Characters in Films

Although this is a short conversation, if we read between the lines, we see that far more is actually being said. We're able to work out that the minister supports Plaatje, but because of the political climate at the time, he would be unable to openly help him.
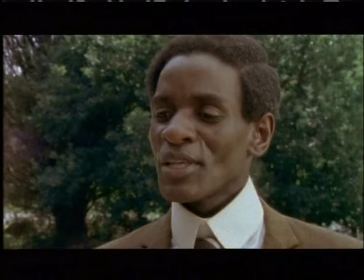[4:26]
We are able to establish a lot about the minister from what he says, but also from how the shot is filmed.
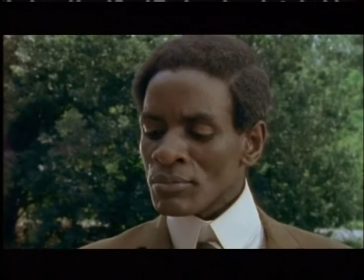[4:34]
Note how these characters are filmed in bright sunshine. This helps to convey the idea that their plans are good and honest.
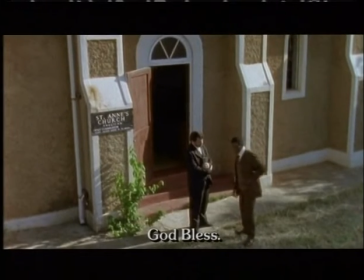[4:42]
Also, consider how both characters are filmed together in the same shot. This shows that they share the same purpose.
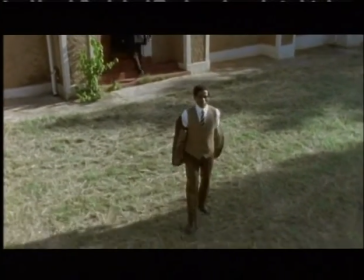[4:49]
In places, we see over-the-shoulder shots, which makes us feel as if we are intruding on a private conversation. Later on in the film, we see that the minister attends Plaatje's bioscope show. This confirms our suspicion that he would have liked to have supported Plaatje, but because of the political climate at the time, and perhaps the views of his church, he was unable to openly do so.
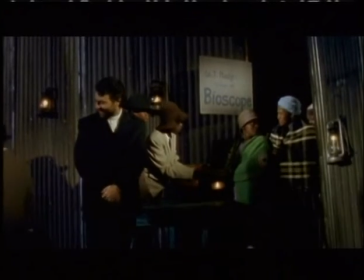[5:16]
His body language and smile indicate that he supports what is being said.
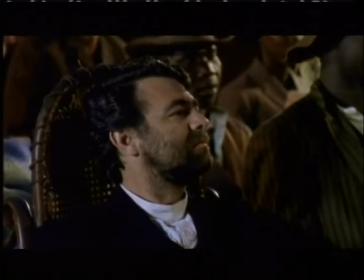[5:21]
Notice how the minister is the only white member of the audience in this clip. Why do you think this is significant? So far, we've seen Sol Plaatje and his new friend Musi look for a bioscope venue. After the church proves to be unsuitable, Musi has another idea.
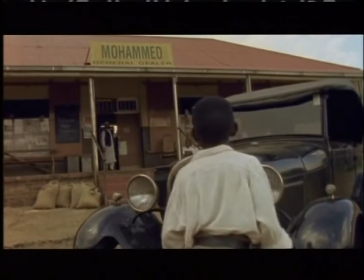[5:40]
Here we see a long shot of Mohammed General Dealer.
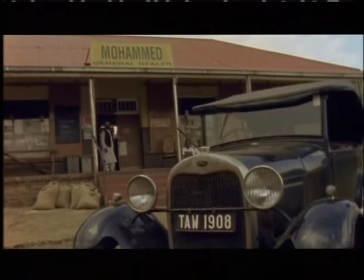[5:44]
Once again, the long shot fulfills the function of showing us where the action will take place. The type of store that it is and the old-fashioned signs also give us clues as to the time period.
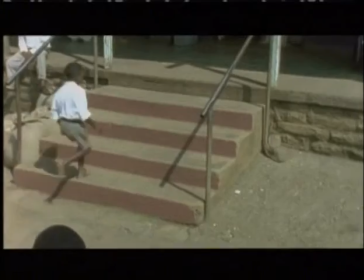[5:57]
The first time we see Mr. Mohammed, we are also given clues about this character.
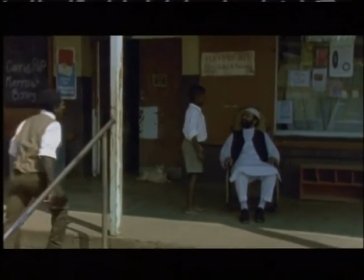[6:03]
Look at his costume and body language. What type of person is he?
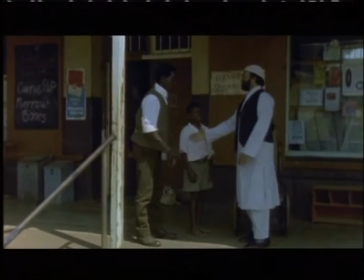[6:07]
We see a close-up of his smiling face and note that he is lit by natural sunlight.
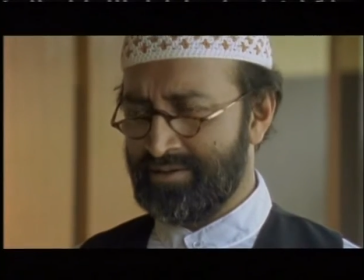[6:14]
These film techniques help show us that he will be a likable character even before we hear him speak.
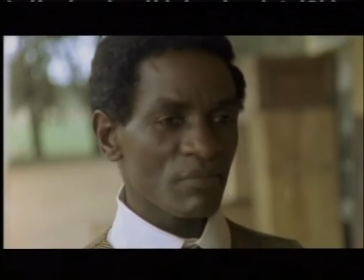[6:20]
Do you think he's likely to let Musi and Sol Plaatje use his venue to show the bioscope? Do you see how good we're getting at working out what a character will be like based on our first impressions? I also hope you're noting how we're able to apply the film study techniques we already know to actual examples of film.
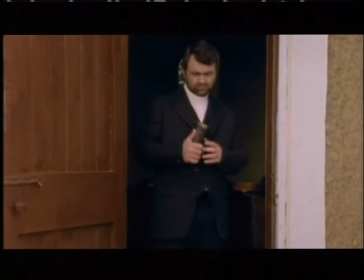[6:42]
Have you noticed how the first time we see characters, we often see a long shot of them,
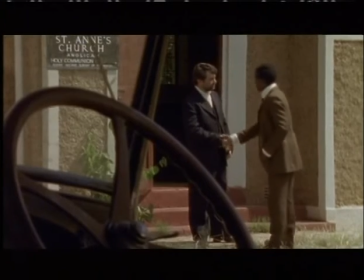[6:48]
and then when they speak, the camera zooms in to show us their faces in more detail?
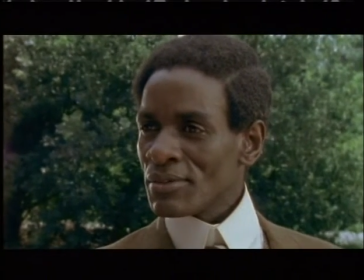[6:53]
This enables us to observe the surroundings and costumes at the beginning of the sequence,
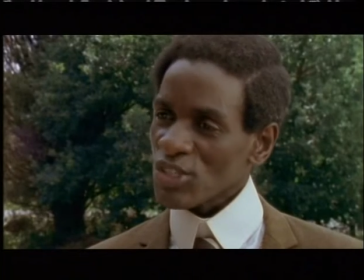[6:59]
as well as body language and facial expressions when the camera zooms in closer. Another important character that we meet is Musi's grandmother. We meet her when Musi takes his new friend home with him. Listen to her being introduced to Sol Plaatje.
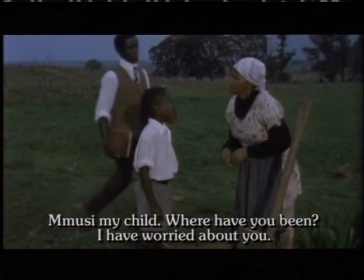[7:20] Oh, Musi ngwanaka. O tlhotse kae tota ke ne ke tshwenyegile ka wena.
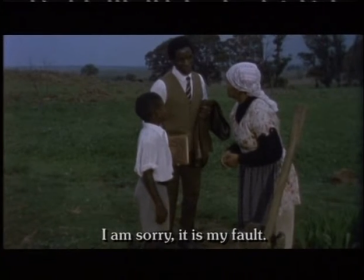[7:25] E ntshwarele hle mme. Molato ke wane. Mme lo kae? Ke tsogile mme. Mme ene o bona jang o tshela? Ke tsogile ngwana.
Pay attention to the greetings in this sequence.
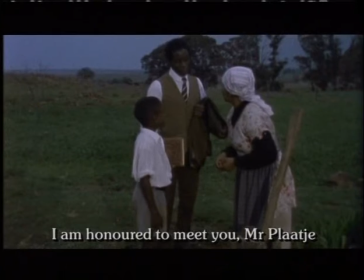[7:36]
How would you describe them? Very formal and polite. This indicates that Musi's grandmother cherishes traditional African values. Also note how the two characters are shown together in one frame. When Sol Plaatje says that he intends to sleep in the car, this is what the grandmother replies.
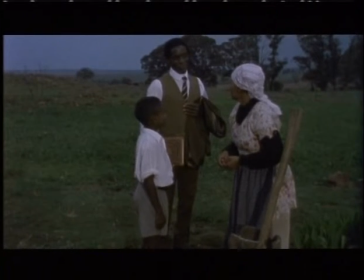[7:59] He sleeps in his car, Nkoko. I cannot let a visitor sleep in the open.
From the grandmother's clothing and surroundings, we've already worked out that she's not a wealthy woman. Despite this, though, she's still prepared to share what little she has with a complete stranger. This shows that she values traditional hospitality. This is again shown in the next clip. Pay attention.
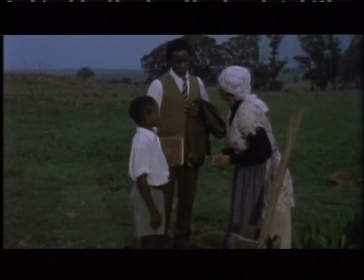[8:28]
By quoting her ancestors, Musi's grandmother is again showing the importance she places on traditional beliefs. From what we already know about the real Sol Plaatje, we know that one of his passions was traveling around the country and documenting or writing down people's experiences of the Land Act. By including this in the scriptwriter has been able to achieve two important functions. Firstly, he's able to show the actor engaging in an activity that the real Sol Plaatje did, that is, recording people's experiences. Also, it enables him to include a story within a story. In other words, we told about the grandmother in addition to being told about the broader story of Sol Plaatje.
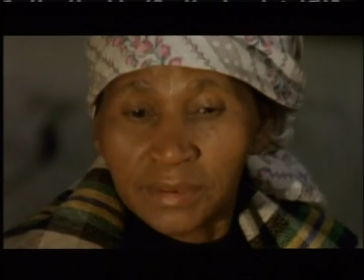[9:17]
When Musi's mother was pregnant, Listen to Musi's grandmother tell her story.
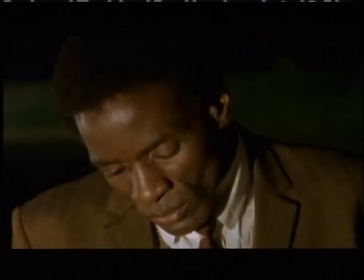[9:22]
Why is this a powerful piece of information to include in this film?
We came here at the end of 1930.
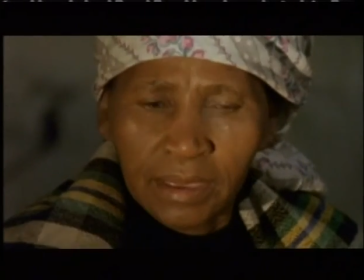[9:31] We had to give up our cattle so that I could work here.
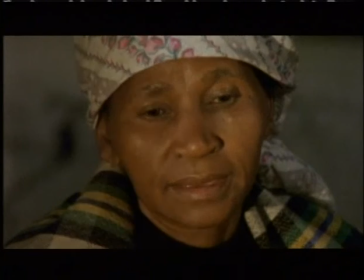[9:37] Soon after, my son left for Johannesburg to find work. He only comes back once a year.
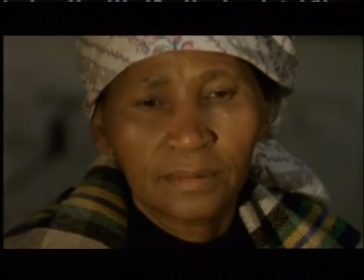[9:46] Musi's mother left a year ago. She is waiting for us in Bechuanaland.
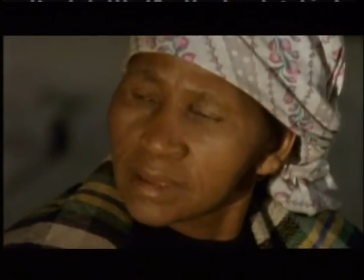[9:55] That is all that is left of us.
As sad as the story is, it fulfills an important function in this film. It illustrates an example of one person who lost her land as a result of the Land Act. This happened to many thousands of people at this point of time in history. However, by putting a human face to the story, it encourages viewers to empathize with people who lost their land in this way.
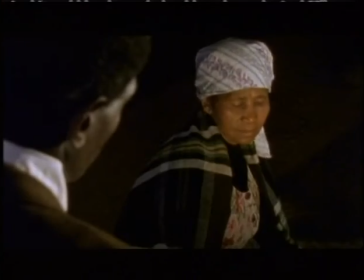[10:25]
It gives a human face to the story. Although this film is not intended to be a history lesson, using the grandmother's story is a way of giving a lot of information in a short space of time, and giving history a personal face. So far, we haven't discussed the most important supporting character in this film, namely Musi.
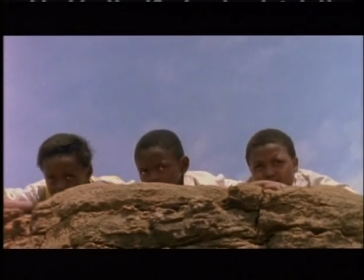[10:48]
He is a very important part of this film as he accompanies the main character
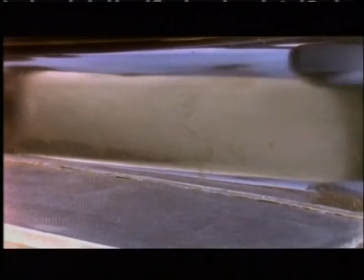[10:54]
Solplaatjie from the start of his visit to the village right until the end of it.
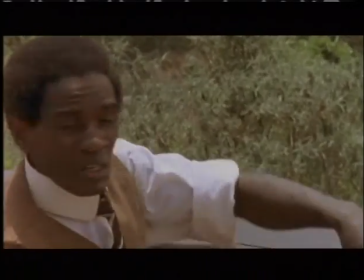[10:59]
In the historical account of the life of Solplaatjie, no mention is made of his friend Musi.
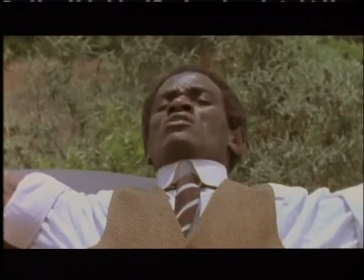[11:05]
So why do you think the filmmaker or scriptwriter has chosen to include this character? There are a number of possible answers to this question. I think the most important function that Musi plays is that he provides someone with whom Solplaatjie can talk. In talking to Musi, the character of Solplaatjie also talks to us.
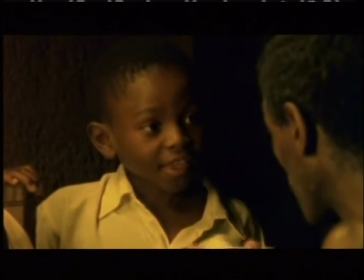[11:29]
Musi asks Plaatjie many questions that he then answers.
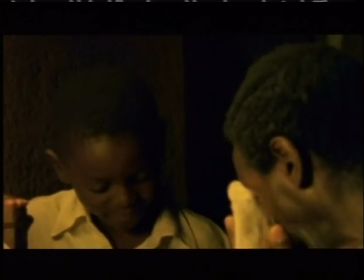[11:34]
In answering the questions for Musi, some of our own questions as audience members are also answered.
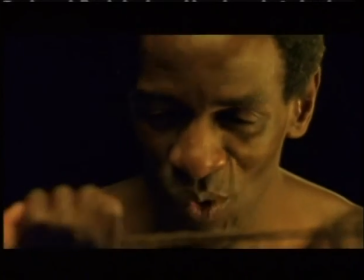[11:42]
The tender and encouraging way that Plaatjie speaks to Musi also
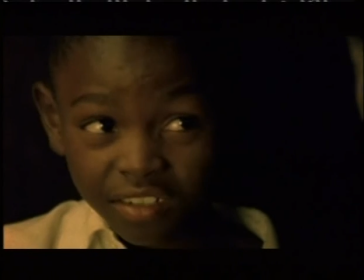[11:47]
helps us as audience members to see another side of Solomon Plaatjie.
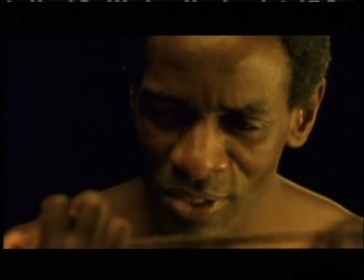[11:51]
Instead of thinking about him as an activist and politician, as the history books present him,
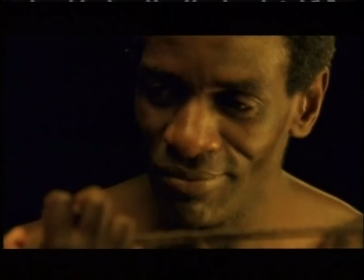[11:57]
these clips show us that he may have been a very caring, genuine person. So far in this series of lessons, we've learned that there are a number of clues that we are given about characters in films.